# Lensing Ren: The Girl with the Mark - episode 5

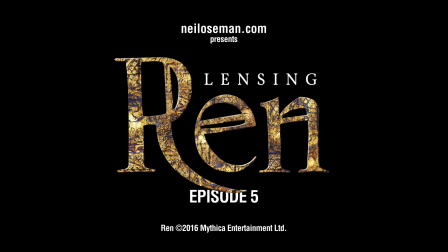[0:00]
Welcome to Lensing Wren with me, Neil Oseman, Director of Photography.
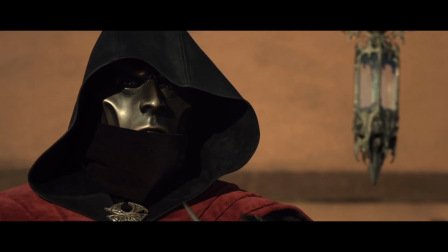[0:04]
This is the last in a 5-part series where I'm breaking down the creative choices made in the cinematography of each episode.
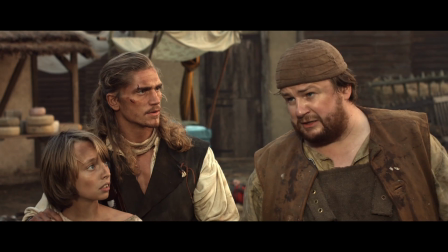[0:12]
If you haven't seen the show, click the annotation link and check it out.
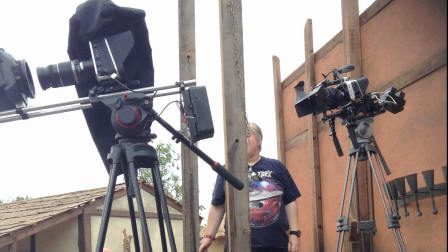[0:16]
The daylight exteriors in the market square were shot over many different days with different weather and light qualities.
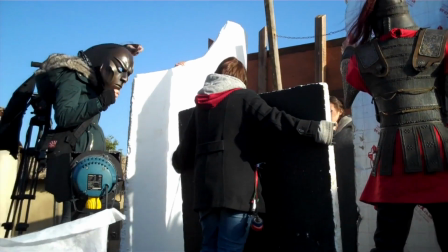[0:23]
We didn't have the budget for huge lights or silks, and we didn't have the time to wait for sun or cloud.
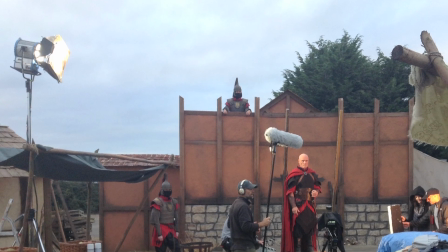[0:29]
I used our 2.5K HMI sometimes to try to get a little consistency of light, but it wasn't really powerful enough.
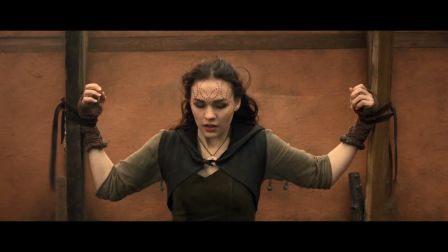[0:36]
Our colorist did a great job of matching the sequence, but it still makes me wince.
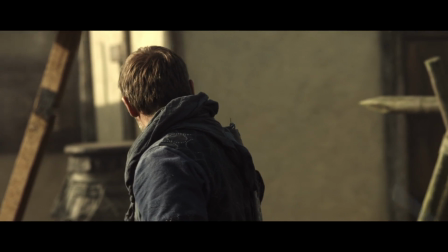[0:42]
Here we start to transition to a sunset look.
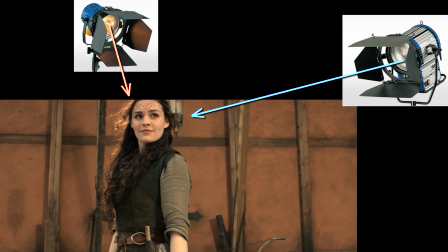[0:45]
For Wren's hero shot, there's an 800-watt tungsten Arri light backlighting her warmly from the top of the keep.
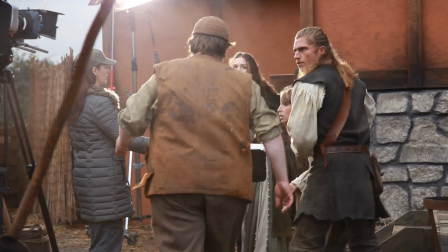[0:52]
In this scene, the 2.5K HMI is backlighting these characters to suggest the sun getting lower.
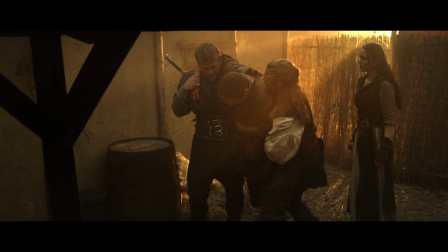[0:59]
And then we get into our full-on sunset look.
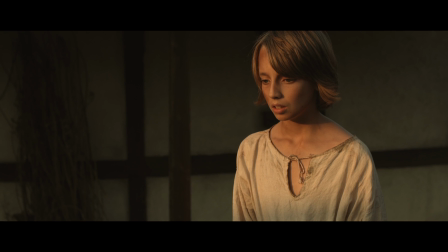[1:02]
Bainen's single here uses real sunset light, but the rest of the scene is fake and was shot in pieces over several days.
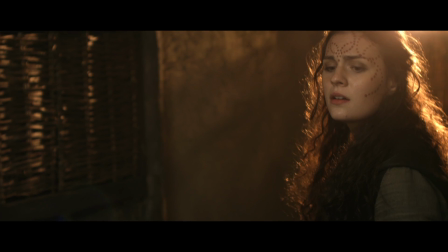[1:10]
For angles supposedly facing towards the setting sun,
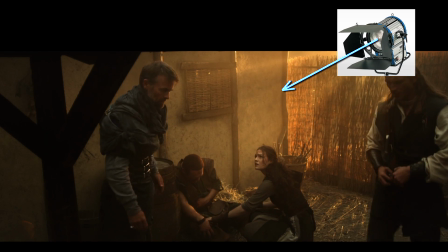[1:13]
the HMI was placed in the back of shot, gelled orange and camouflaged with branches and smoke.
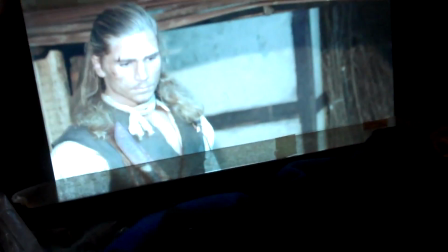[1:21]
For the reverse shots, which were recorded after dark,
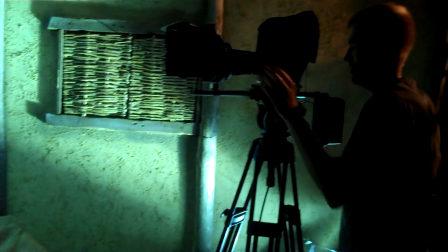[1:24]
we rigged a ceiling of polyboard over the set and bounced our HMI into it to get some ambient skylight, and then used the tungsten Arri light as our sun.
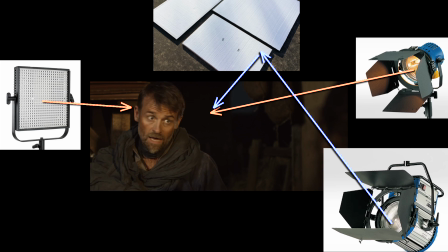[1:33]
An LED panel lights the background meanwhile. The last scene of the series is full-on nighttime.
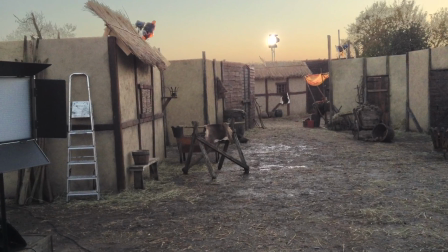[1:40]
For the main angles looking down the street, the 2.5K served as backlight, poking over the top of the furthest house.
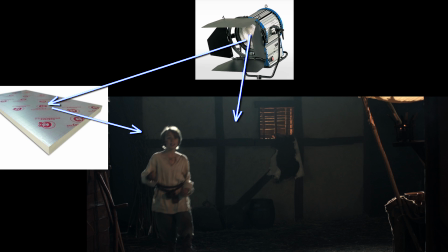[1:47]
A bounce board reflects some of the 2.5K's light to illuminate the front of that rear house.
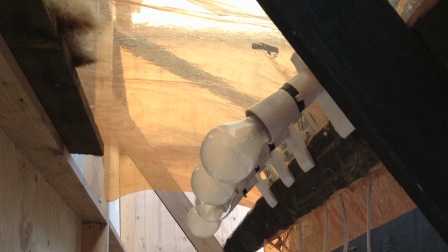[1:54]
Behind and below the window of that same house, I rigged a number of 100-watt bulbs connected to a dimmer board to give the impression of a fire within.
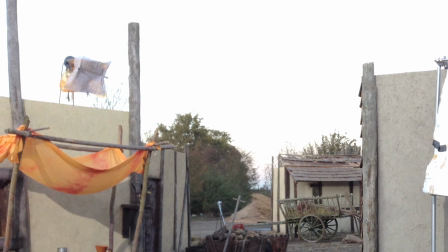[2:03]
3 tungsten Arri lights are placed around the street, gelled orange and motivated by the braziers.
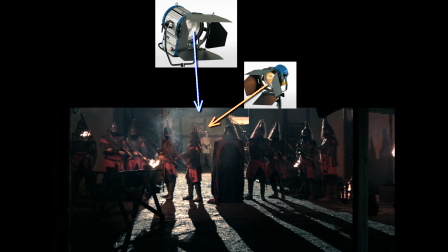[2:09]
All of them are on dimmers so they can be flickered. One lights Khan and Bainen, and the other 2 cross-light the Knath from either side.
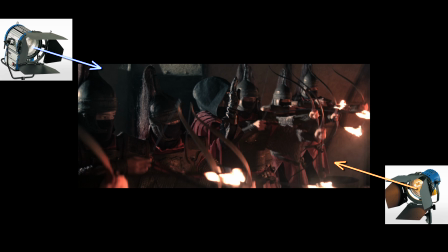[2:17]
For the side-on shot of the Knath, the Arri light behind camera is turned off to keep some shape to the image.
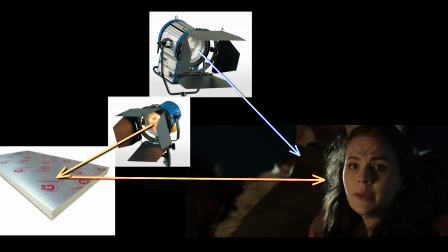[2:23]
For the reverse angles on Wren and Hunter, the 2.5K is cheated around behind them. You always want your moonlight coming from behind, even if you have to bend reality to do it.
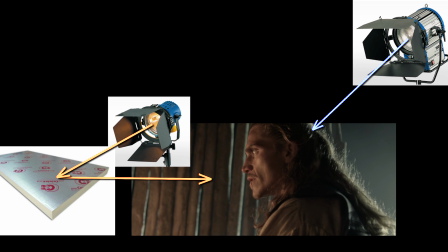[2:33]
They're keyed by an Arri light bounced off a wobbling silver board, again motivated by a brazier.
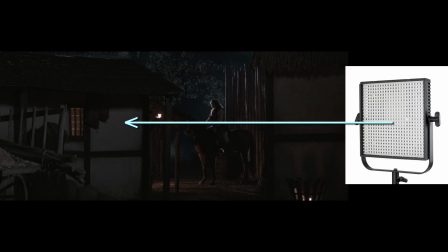[2:39]
A heavily dimmed LED panel illuminates the foreground in this wide shot.
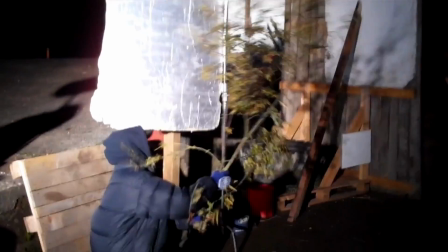[2:44]
Finally, for the closing shots of Wren on the horse, she's actually stationary and we're waving branches in front of the lights to create the impression of movement.
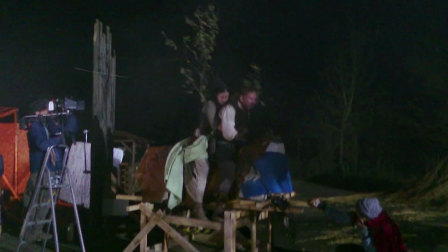[2:53]
And on that bit of movie magic, I'll sign off.
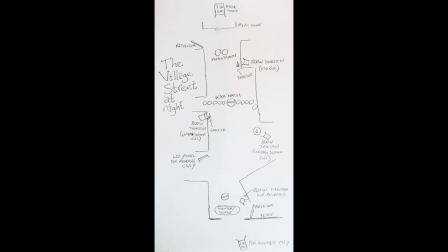[2:56]
As usual, check out my accompanying blog post on neiloseman.com for lighting plans and further info.
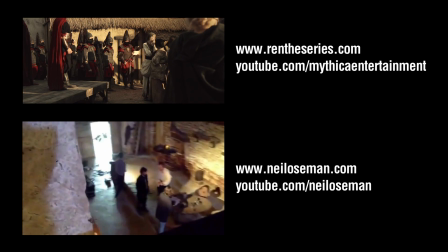[3:03]
There are plenty more cinematography breakdowns, tips and tutorials on the site too, so be sure to have a browse.
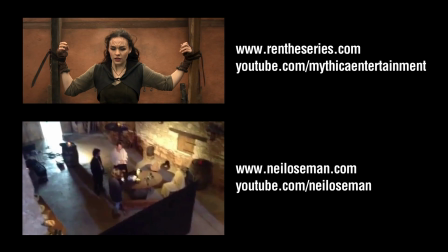[3:10]
And most importantly, please help us spread the word about Wren, the girl with a mark.
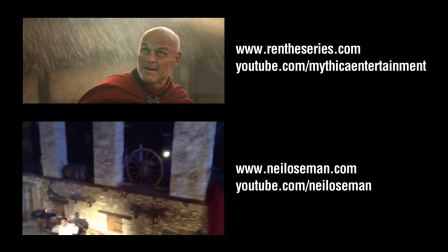[3:16]
Thanks for watching.